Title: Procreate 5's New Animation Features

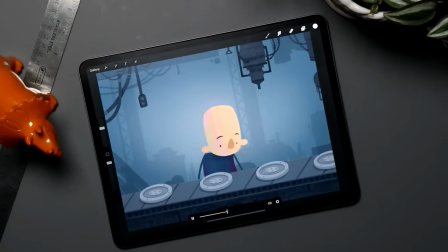0s
I had the chance to sit down and play with the new animation features in the upcoming Procreate 5, and they aren't really breaking any new ground, but man, are they fun to use.
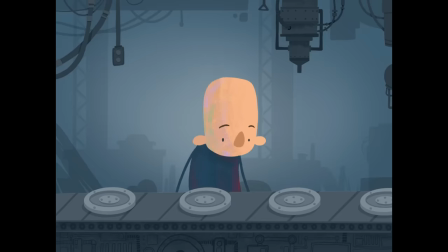10s
I'm going to be walking through how to put this animation together using the new Procreate 5 animation features. Procreate 5 is still in beta. You need an invite in order to get in. They haven't announced a release date for it, but I've been using it for about a week. It is really solid. I haven't run into any bugs or crashes. All the features seem to be in there. I wouldn't be surprised if it releases pretty soon.
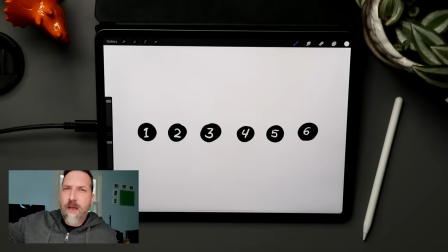32s
Now, if you have already purchased my Procreate Masterclass over on Udemy, I'm going to be updating that class for Procreate 5 in the near future, so stay tuned for that. That update will be free for you if you've already purchased it. If you haven't, go to brad.site/learn, get a discount code to that course.
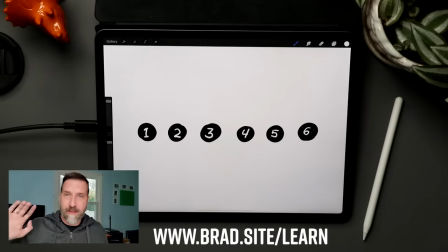48s
Anyway, on to the tutorial.
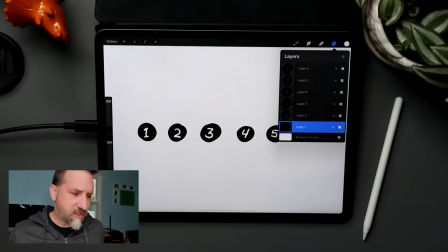54s
Currently in Procreate, every layer that you have becomes a frame in your animation.
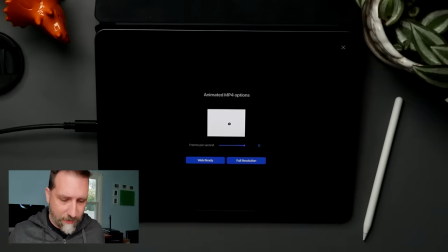57s
In order to preview it, you have to go to the wrench and you have to go down to Animate MP4, one of the other video export features.
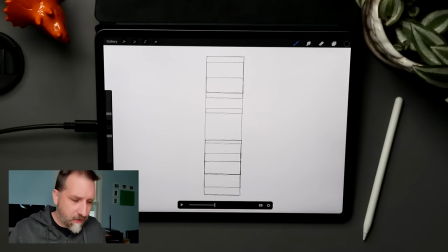65s
The new tools make this much, much better. There is an animation assist down here. What it is basically is a timeline where you can hit play, see everything play out in front of you.
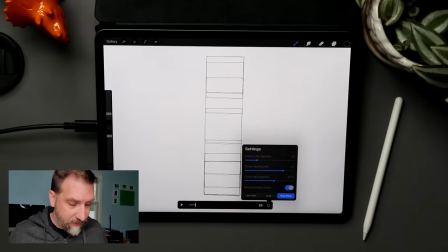75s
This plus button will add a frame so you can keep drawing on that new frame, and this gear icon brings up all the options you'd expect in a basic animation tool.
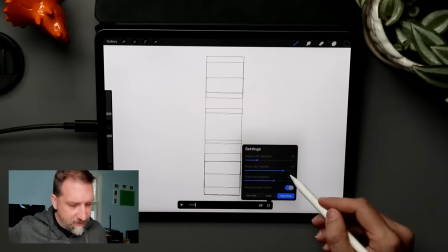84s
I can adjust the frames per second. I can adjust how many onion skin frames I see. If you're wondering, what is onion skinning? That means you can see the frame before and the frame after the frame you're on.
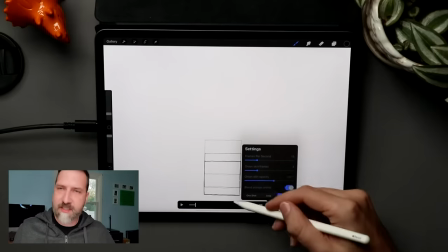95s
So if I move that up, you can see the preview frames underneath it.
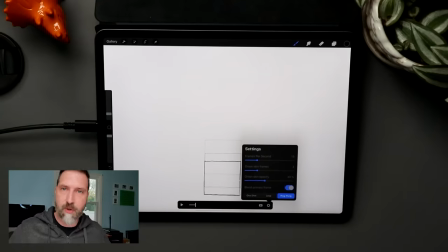99s
And of course, you can always adjust the opacity of that onion skinning if you'd like to see it a little darker, or the opacity of those frames a little lighter. Another thing worth noting is different playback features. There's one shot, so you hit play and it moves once.
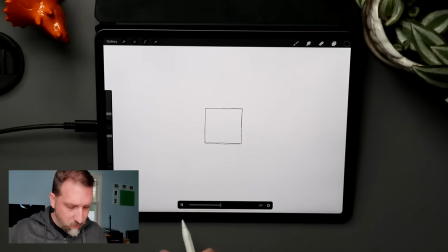112s
Next up, we have loops. So when you hit play, it's going to get to the end, go back to the beginning, and play again.
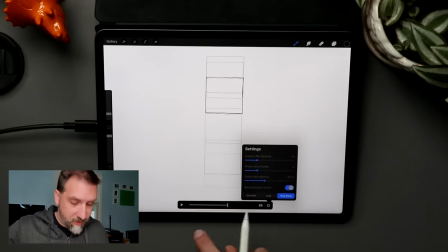117s
And then there is the ping pong feature, which is the one we're going to be using today, which is when you hit play, it goes to the end,
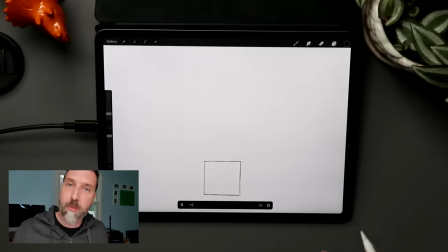122s
and then it just goes backwards and it keeps going back and forth like a ping pong ball. Another feature worth mentioning here is the ability to add backgrounds and foregrounds.
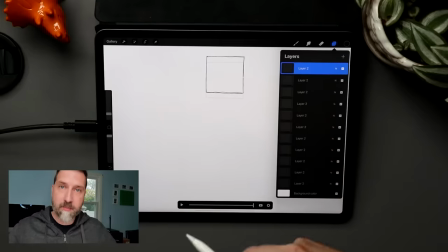130s
Your top layer could become your foreground layer.
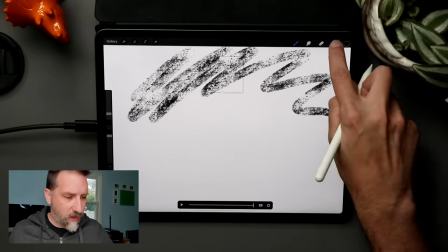133s
So if I create a new layer, go in here with my pen and draw whatever I want, I can then go in and set that top layer to my foreground layer.
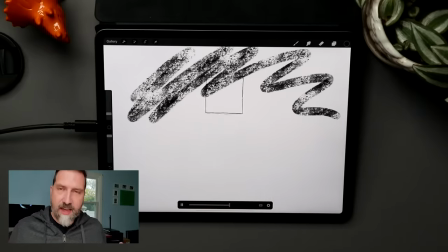141s
So whenever I hit play, that animation will play below the foreground. You can take your bottom layer, draw whatever you want, and turn that into a background layer, and your animation will play over that background. Easy peasy. Okay, so to start, we're gonna be creating a character using just basic shapes, and to do that, let's talk about a couple animation principles that are gonna help us out.
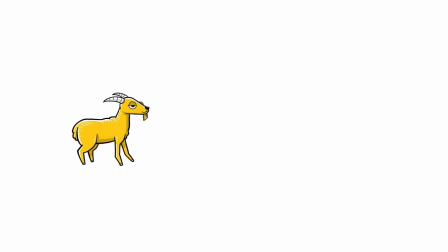165s
I have animated this goat to move from one side of the screen to the other. Every frame, the goat moves the same distance.
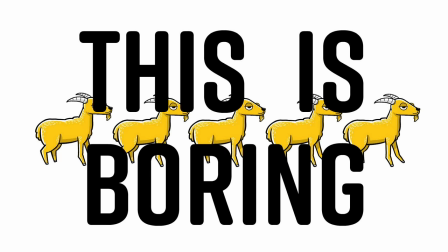172s
This is boring. Even the goat thinks so. To add some excitement, we're going to use an animation principle called slow in, slow out, or easing. The goat moves less at the beginning and the end of the animation cycle, giving the animation a smoother, less mechanical feel.
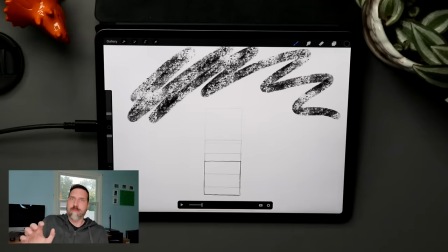190s
That's a good goat. All right, great tip. Next, we're gonna— I wasn't done yet. There are yet two principles to cover.
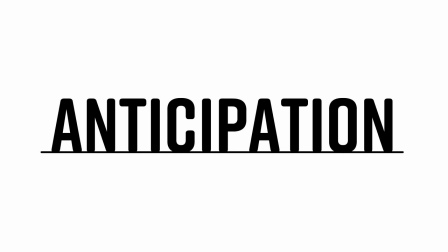197s
The first is anticipation. Before we move something, we can build anticipation for that movement. By pulling the goat back before shooting him forward at a high rate of speed, we create anticipation for the action that is about to occur. To accentuate the actions, we use a principle called squash and stretch.
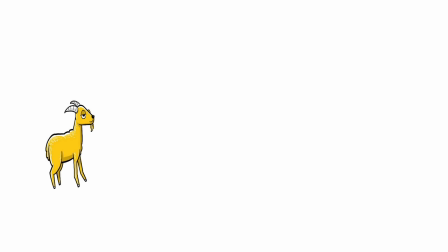219s
When we pull the goat backwards, we condense its width. When we fire it forward, it gets wider and narrower.
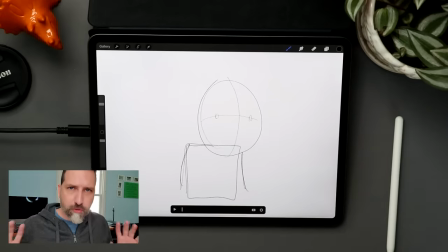225s
The results are astounding. Okay, we're done with the school part. Let's get on to the actual animation process.
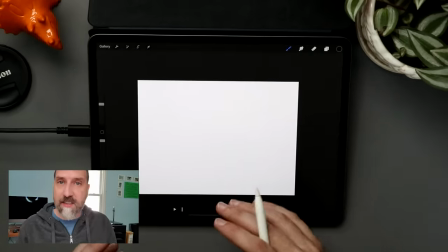231s
Now, how I'm gonna do this is I'm gonna start with a sketch, and I'm going to be sketching out the pieces, parts that I want.
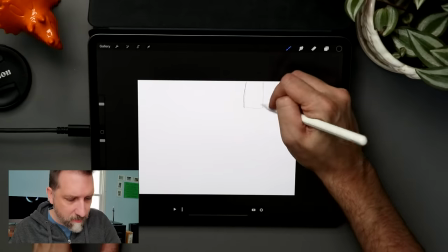237s
So first and foremost, I'm probably going to put my foreground in, so I'm just going to rough in like a little laser tool thing shooting down.